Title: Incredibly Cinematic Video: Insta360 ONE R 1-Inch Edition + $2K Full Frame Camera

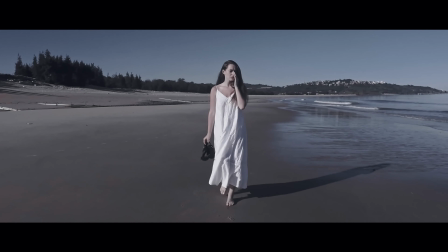(0:08) Who am I?
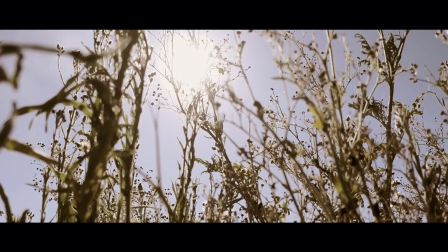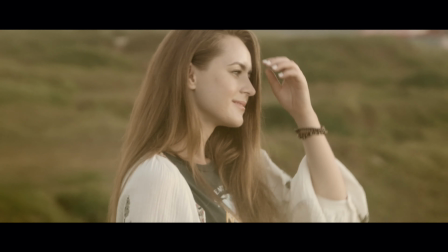(0:15) Nature is calling. I hear my name around me.
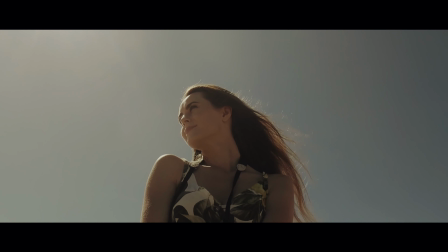(0:25) In the wind.
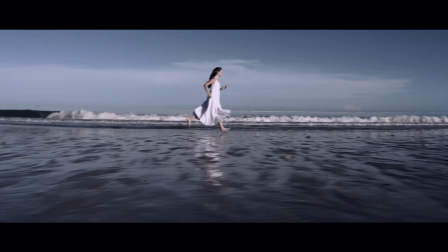(0:31) In the waves.
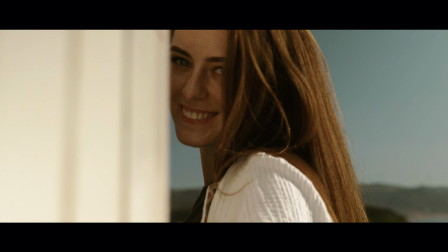(0:36) My joys. My hopes.
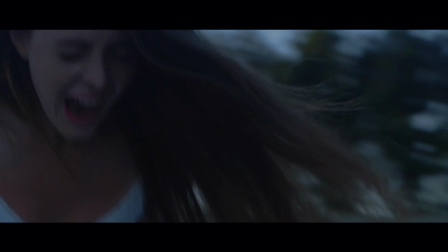(0:46) My fears.
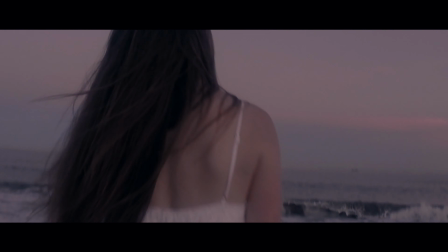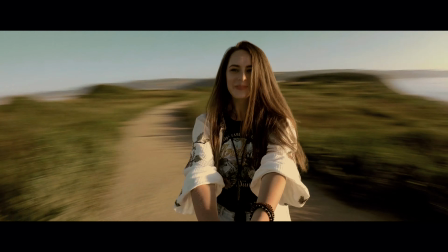(0:54) My dreams. I want to see more. Be more.
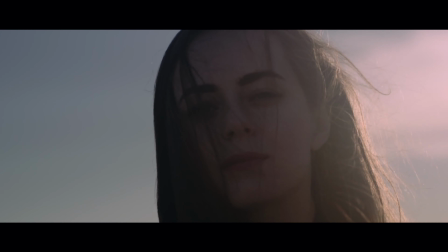(1:01) Who am I?
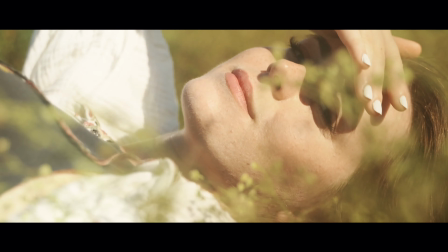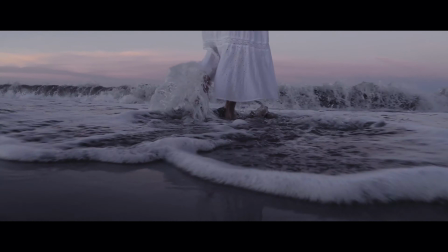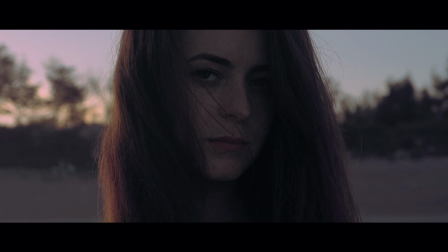(1:12) I am me.
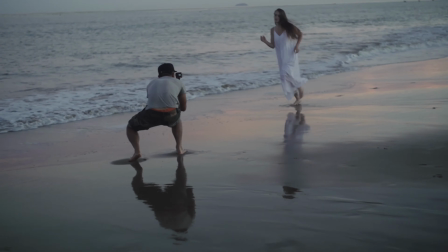(1:19)
Now let's go back around one more time and see if you can spot which scenes were filmed using the One R.
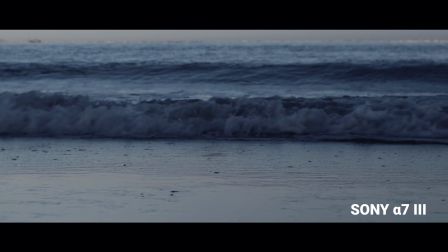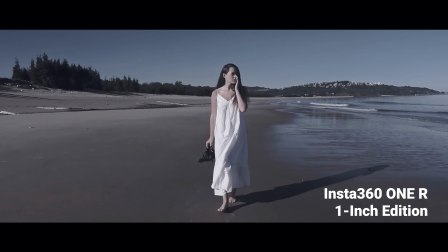Who am I?
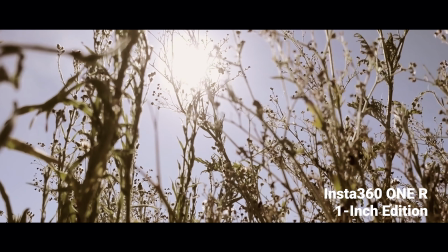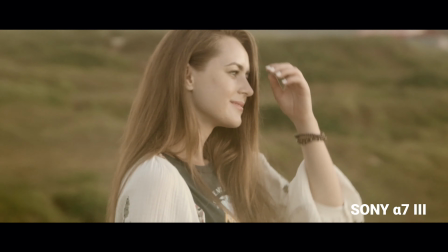(1:42) Nature is calling. I hear my name around me.
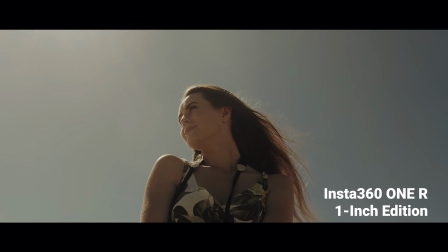(1:51) In the wind.
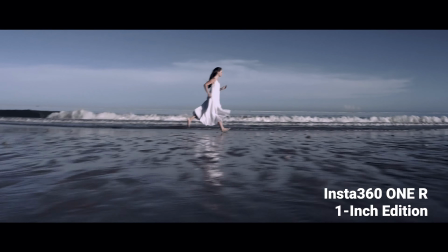(1:57) In the waves.
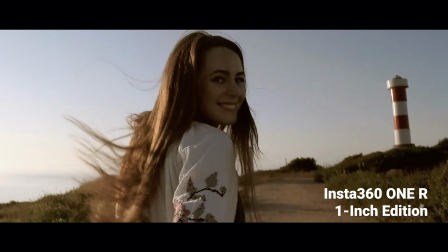(2:03) My joys.
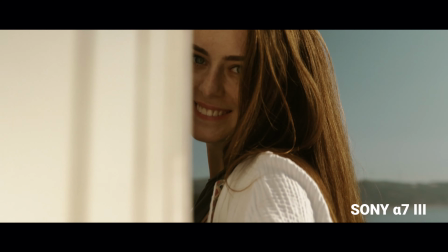(2:08) My hopes.
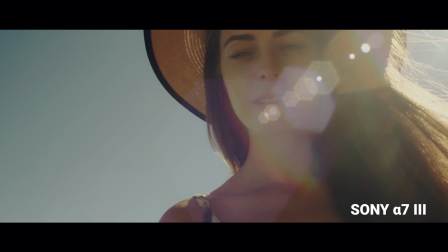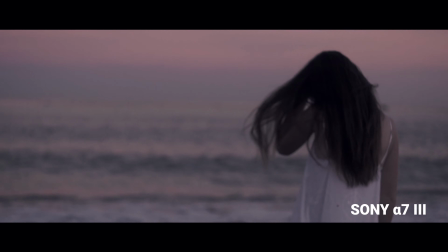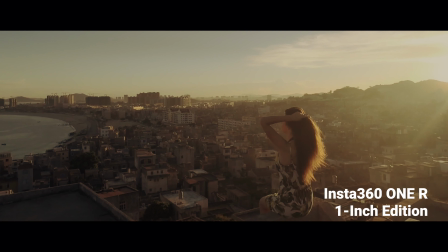(2:23) Be more. Be more. Who am I?
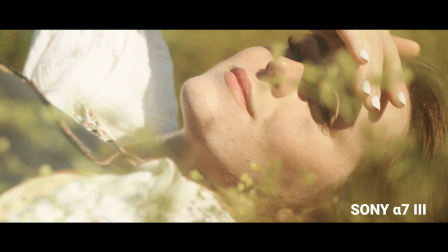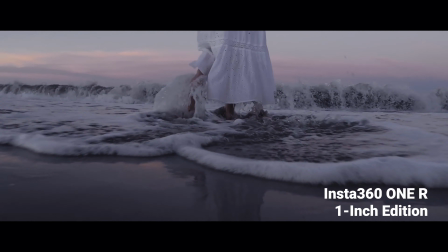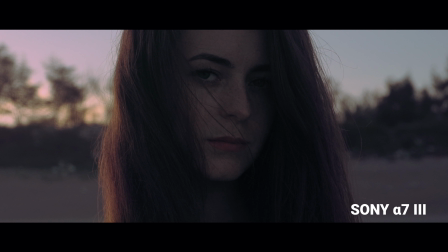(2:38) I am me.
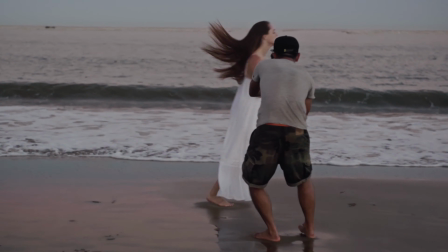(2:45)
Thanks for watching the video. I want to take a moment to talk to you guys about why we chose to use the One R 1-inch edition in this video and some of its features.
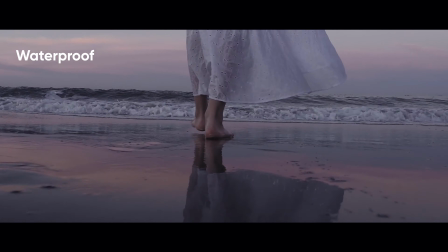(2:52)
With this scene, we really wanted to show off that beautiful reflection from the water, which meant we had to get really low and close.
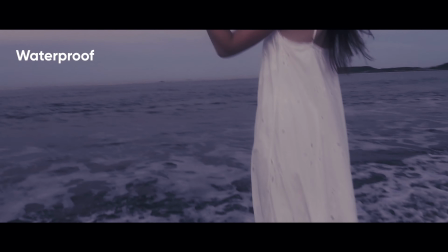(2:59)
Luckily, the One R 1-inch edition is waterproof, so it's perfect for a situation like this.
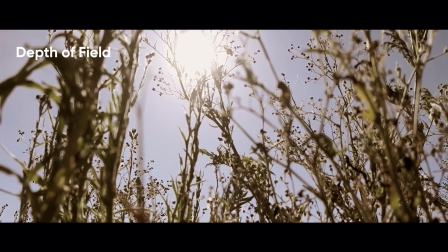(3:07)
The 1-inch edition, which co-engineered with Leica, has a bigger sensor than most action cameras currently on the market.
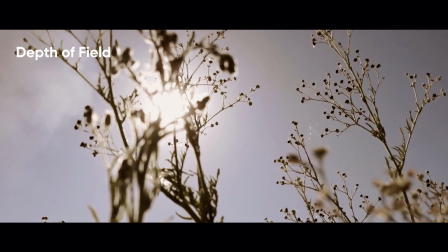(3:12)
This goes great with footages that are shot with a foreground, making it look more natural and pleasing to the eye.
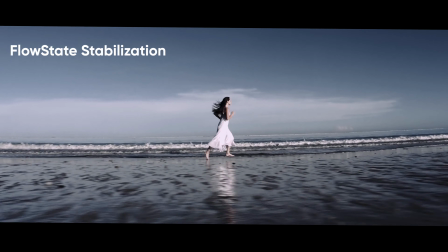(3:18)
For tracking shots, most videographers tend to use a gimbal to reduce shakiness when they're moving about.
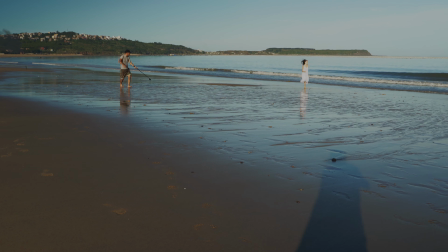(3:23)
But with Insta360's FlowState Stabilization technology, it saved us the hassle of installing and balancing our full-frame camera on a gimbal.
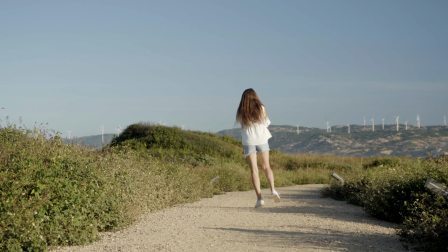(3:31)
The One R 1-inch edition has a ton of manual settings for you to play around with, such as adjusting the white balance, ISO, and shutter speed.
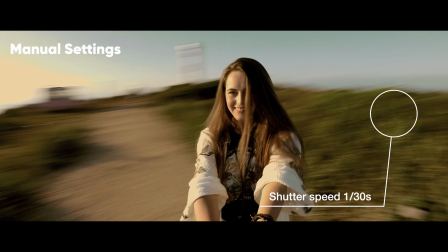(3:38)
In this case, we lowered the shutter to a 30th of a second to give us that natural-looking motion blur.
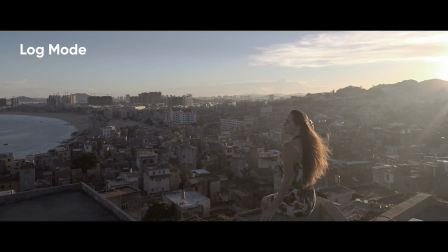(3:44)
All the footage shot on the 1-inch edition was shot using the Insta360's log feature.
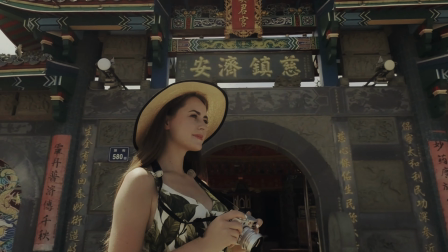(3:48)
This meant that we had more freedom to play around during post-production due to having a more dynamic color range.
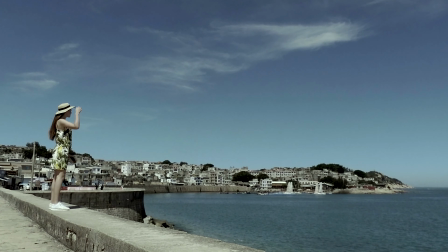(3:55)
And that's that. Thank you guys for sticking around and watching this video. If you like this content, please give us a like and subscribe.